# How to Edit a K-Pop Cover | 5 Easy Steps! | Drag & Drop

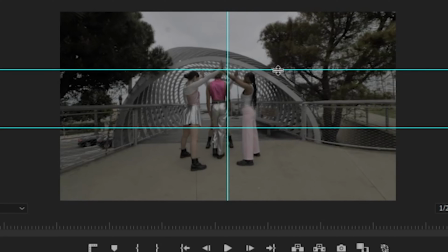8:15 This top line I use as my kind of eye level. Whoever's in center, this is where I try to have their eyes at all times. Because if you change the eye level in different cuts, let's say, the viewer's eyes are gonna get strained on where to look.
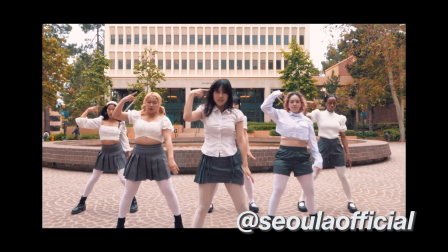8:33 If you keep the eye level throughout the whole video, the video is gonna be less straining on the viewer.
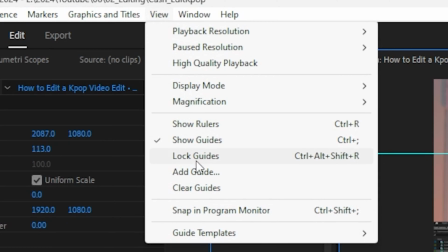8:39 Guidelines, add guideline.
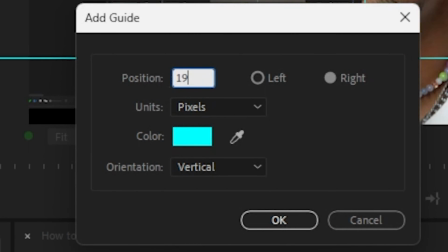8:41 So then you can put your position on where you want it to be. So if you know the exact number you want it to be on, and you can even put a color. So, okay. So once I have where I place center, I'm gonna go to Workspace, Editing.
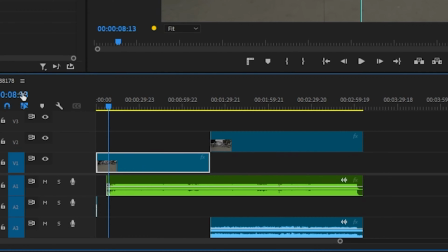8:57 I'm gonna click on our clip that we're gonna be editing. And then I'm gonna go into Effect Controls.
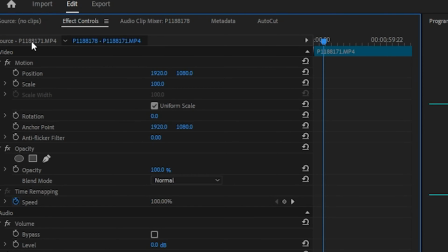9:04 In Effect Controls, you're gonna see kind of like your clip right here and video, motion, and then there's position and scale, and I'm gonna click the toggle animation button. And that's gonna put some markers on where your video is gonna be.
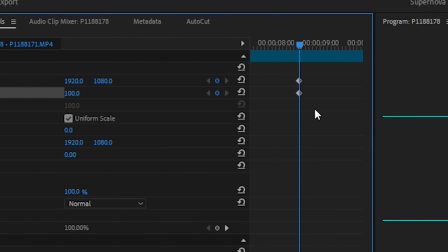9:22 I'm gonna zoom in on this timeline. Yes, there are more timelines in this, it's a lot.
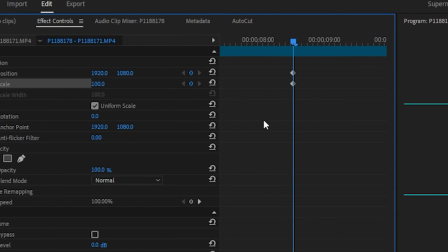9:26 So this right here is kind of like your secondary timeline, and this is your timeline for your specific clip, while down here is your timeline for your whole project. So right now I have made 2 markers, and this marker is these numbers.
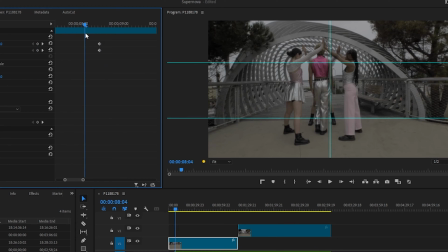9:39 And if I zoom in, it's gonna keep that marker until I make a new marker for it to follow. I made this one 150, so I'm gonna zoom out. So if I play it, it's gonna go from 112 to zoom in to 150 as the video is playing.
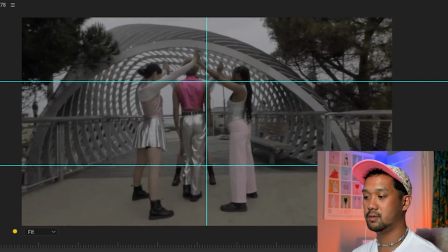Because we added that kind of digital zoom, it makes the video a little bit more exciting because it's like,
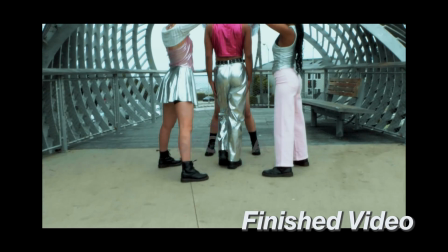10:05 wow, we're zooming in so fast when it's both kind of in-person zoom and digital zoom.
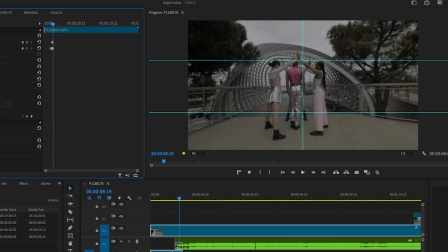10:11 So as you can see here, it is not center. So I'm gonna do a very, very tight zoom.
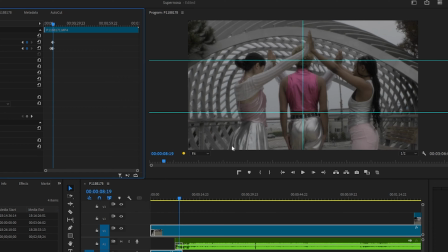10:17 I'm gonna move my clip so Miles's face is right on that crosshair.
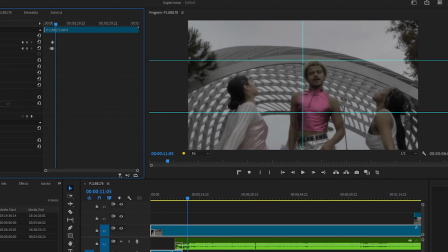10:22 And then I'm gonna go a little bit more. So now as you can see, Miles isn't on the crosshair anymore.
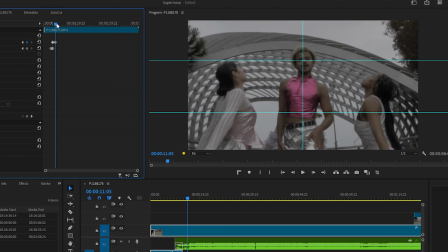10:28 So I'm gonna kind of follow it. I don't say you have to do this with every clip. I think it looks good. And also it's fine to be really zoomed in here because they're not really doing anything.
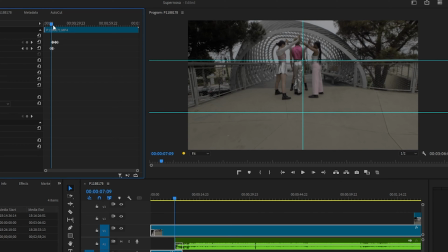10:40 Like they're just kind of standing there. So the real focus grabber is like the zoom and the very extreme
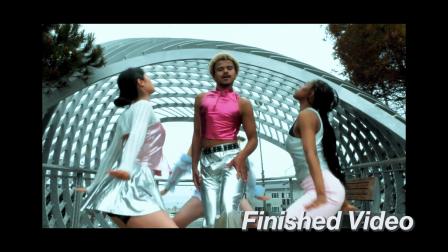10:48 close up on the face and that first initial meet with your dancer. Oh. See, that's why you have to make sure you check your work.
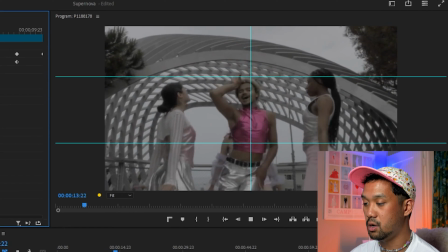11:00 Some kind of supernova. Supernova. Watch out. Look at me go.
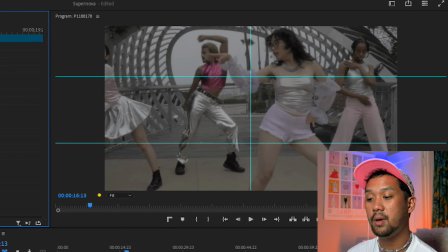11:06 See, and then at this next part, I would say zoom out because now everyone is included in the dance.
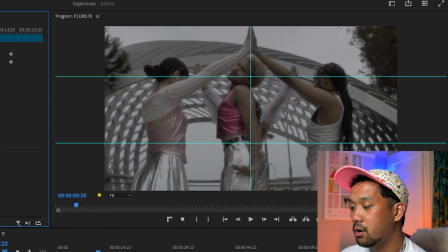11:11 And just like that, well, I didn't like when they put their arms down and then how cut off the side people were. So maybe we can even bring it down even more. And just like that, we have made this kind of like awkwardly far kind of footage into a really intense close-up of our dancers. And you're gonna be going through the whole clip. A little trick that I like to do on Premiere when I do this is I like to go to New Item,
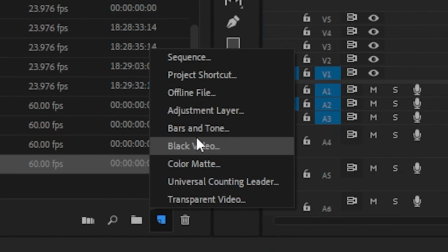11:41 Color Matte, press OK because that's the size of our screen.
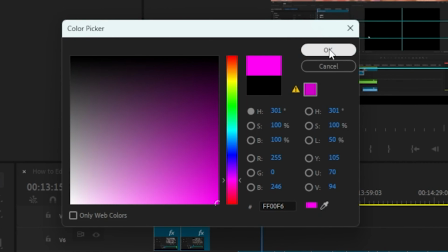11:45 And I wanna make a color matte that's a really vibrant color, like a hot pink.
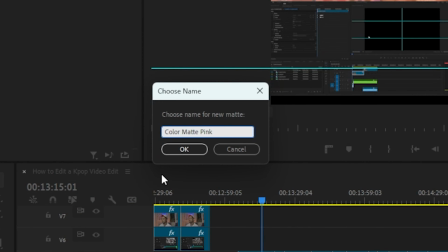11:51 I'll press OK. I can call it Color Matte Pink. And then I'll move all of the clips up one,
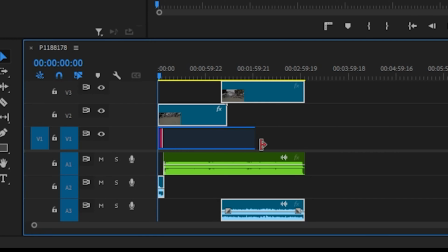11:59 and then I'll put the color matte under our video clips.
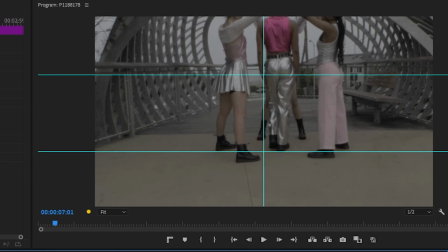12:04 What that's gonna do is when I'm doing like this editing process and I'm like, oh, this should be zoomed out a little bit more. Like if I zoom out too far, it's gonna show the pink in the back.
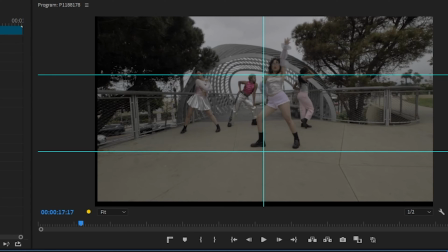12:17 If it's really small and really minuscule, like sometimes it's hard to catch.